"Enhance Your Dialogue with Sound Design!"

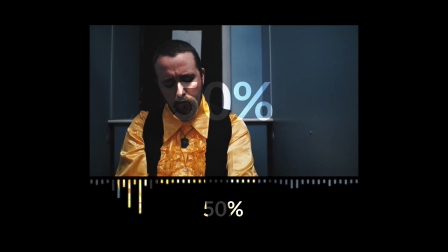0:00 A film is 50% picture and 50% sound, but the sound of your film is not just there to simply complement the picture.
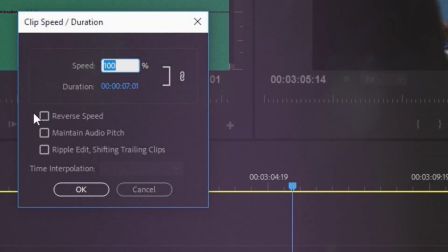0:07 When harnessed correctly, it's a powerful tool to drive the plot and help deliver the story in a really creative way. Today we're going to talk about how you can use creative sound design with dialogue to make your film more unique and immersive. Welcome to The Film Look.
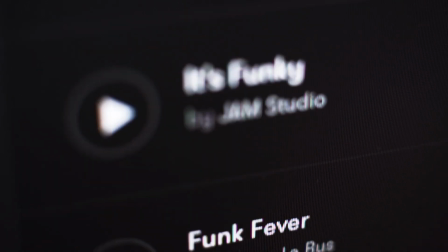0:23 Here's a thanks to Premium Beat for sponsoring today's episode. We recommend you check them out whenever you need a great track for your next film.
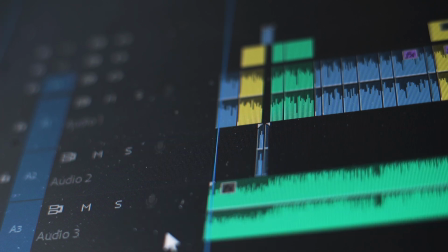0:30 Why don't you visit their royalty-free library to see what we mean and we've added a link in the description below.
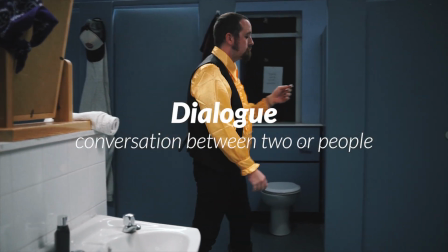0:35 Dialogue is self-explanatory. It's a conversation between two or more people and it is also the sound that delivers that conversation.
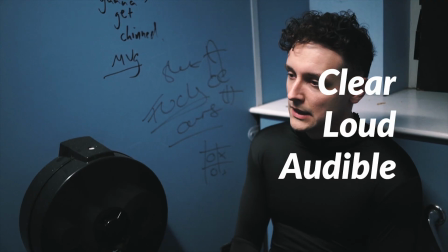0:42 In film, dialogue should be clear, loud and audible so the audience can understand what the characters are saying throughout the film.
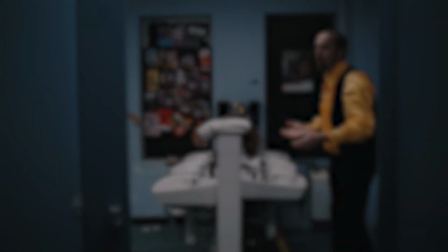0:49 But this rule doesn't always apply. A really simple and creative sound design technique is the manipulation of dialogue.
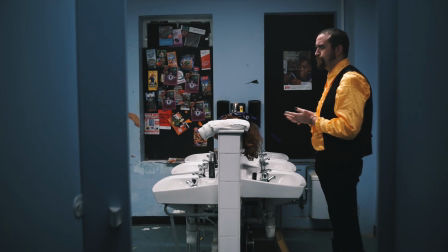0:55 Let's use one of our films backstage as an example. I've altered the scene to help this concept.
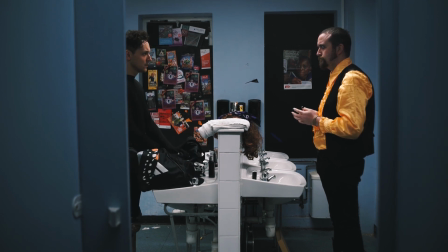1:00 The medium is lecturing the flyswatter, but the flyswatter is so preoccupied that he is completely zoned out of the scene. If you want to watch backstage, you can actually find it right here. This is the scene we are now working with.
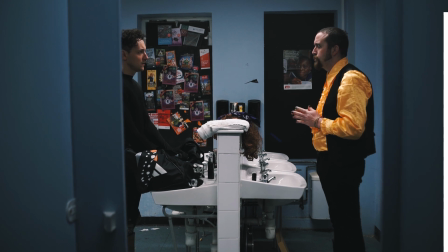1:15 You have two choices, Jackie boy.
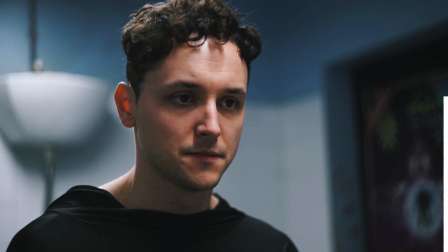1:18 You can pack your bag, walk to your car, and go home, or you can come to the ring.
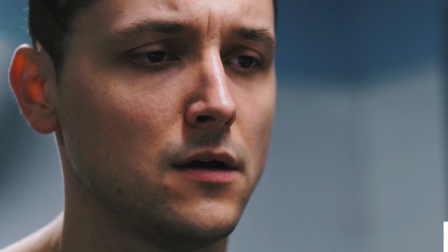1:27 As the fly swatter and make this the greatest Desbois.
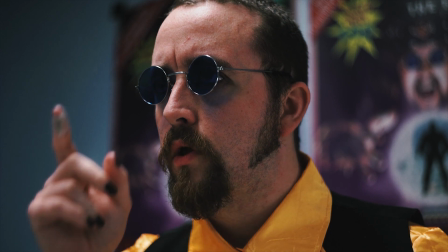1:33 As of right now the scene lacks some punch The first thing we can do is muffle the sound of the medium's dialogue We can achieve this with a plug-in
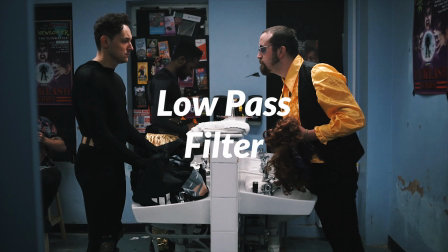1:40 called a low-pass filter This plug-in cuts the high frequency and leaves only the bass and can't be adjusted for taste It
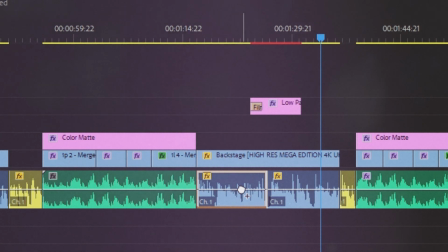1:48 generates a sound which seems like someone is speaking on the other side of the wall We can fade in the effect just as the fly swatter loses eye contact That is our cue.
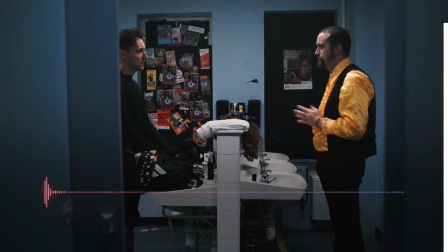1:57 Let's see what it adds to the scene.
You have two choices Jackie boy You'll pack your bag walk your car
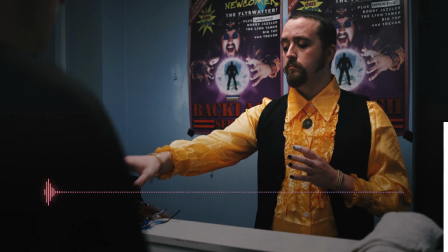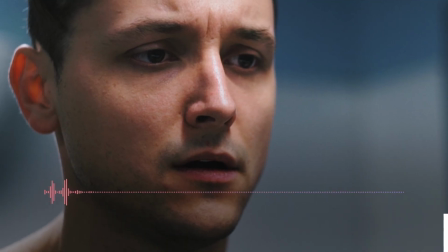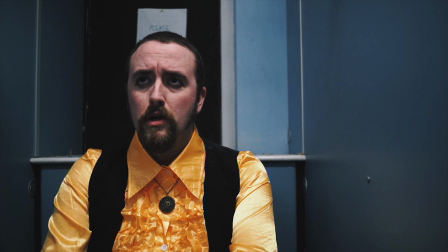2:15 So this is already a step in the right direction But we can add a little bit more to this classic sound effect We can add to this
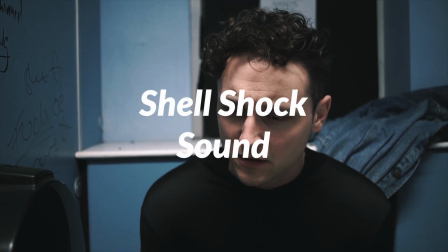2:23 shot is a shell-shocked buzzing tone We can add that in and slowly raise the volume to emphasise the moment even further.
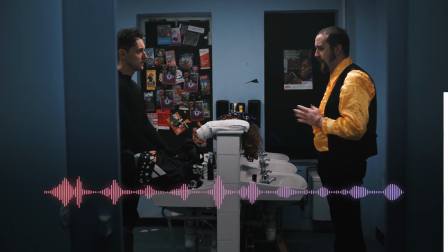2:30 Let's have a listen.
You have two choices, Jackie boy. You unpack your bag, walk to your car, and then you.
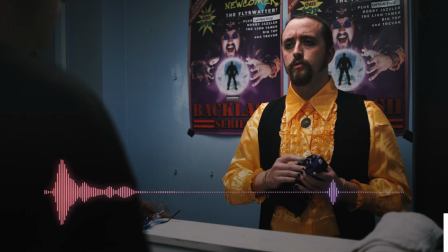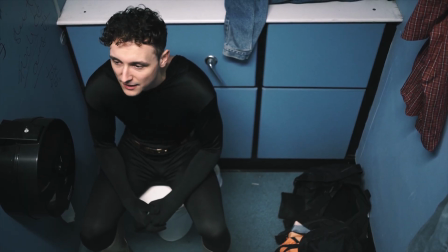2:45 Now we are starting to get in the realm of pre-occupation. He isn't just tuning out of the medium, his mind is generating a numb sound.
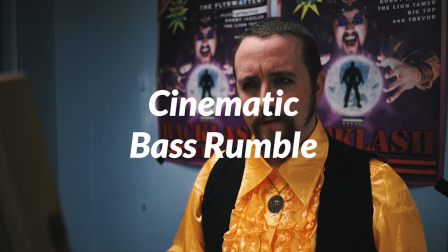2:53 Let's go one step further and complement the high-frequency tone with a rumbling cinematic bass.
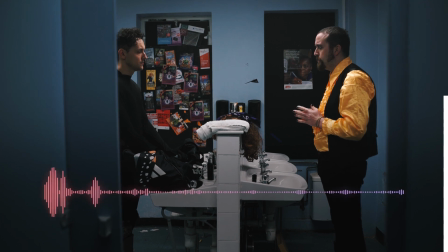2:59 You have two choices Jackie boy. You unpack your bag, walk to your car, and
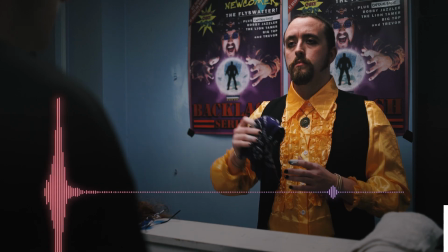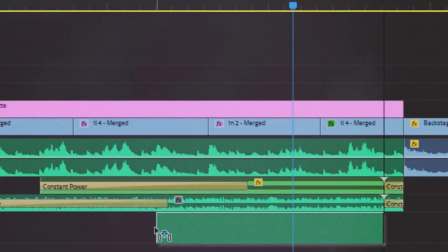3:12 the last thing we can do to help smooth out the cut to the next scene is grabbing a cinematic impact sound effect,
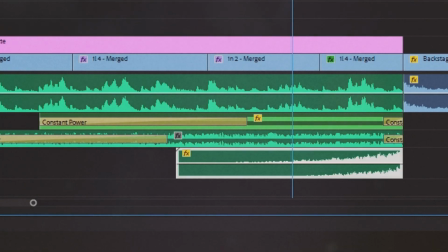3:19 reversing it and placing it at the end of the sound as a crescendo.
You have two choices Jackie boy.
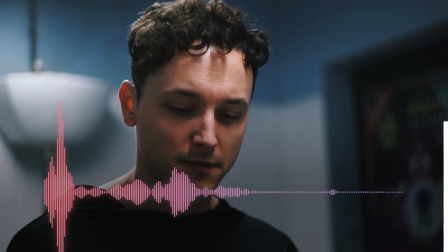3:25 You unpack your bag, walk to your car, and then go home.
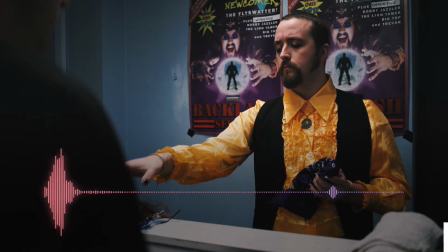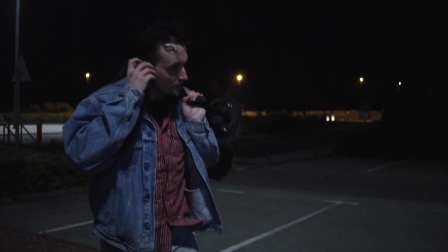3:38 Something as simple as dialogue manipulation and a little bit of layering is a powerful storytelling tool.
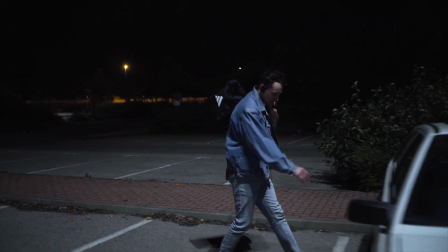3:44 We went from a character simply staring off into the distance to being inside his mind.
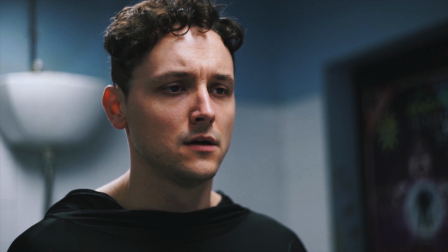3:49 We want the audience to feel what he is experiencing so by numbing the sound of the medium and adding some uncomfortable noise it feels like we are really jumping into the fly swatter's head. If you're new to sound design it's definitely worth catching up with our indie film sound guide you can find right here. If you haven't subscribed yet you can do that with the orange lens cap just by clicking it and remember to achieve it one shot at a time.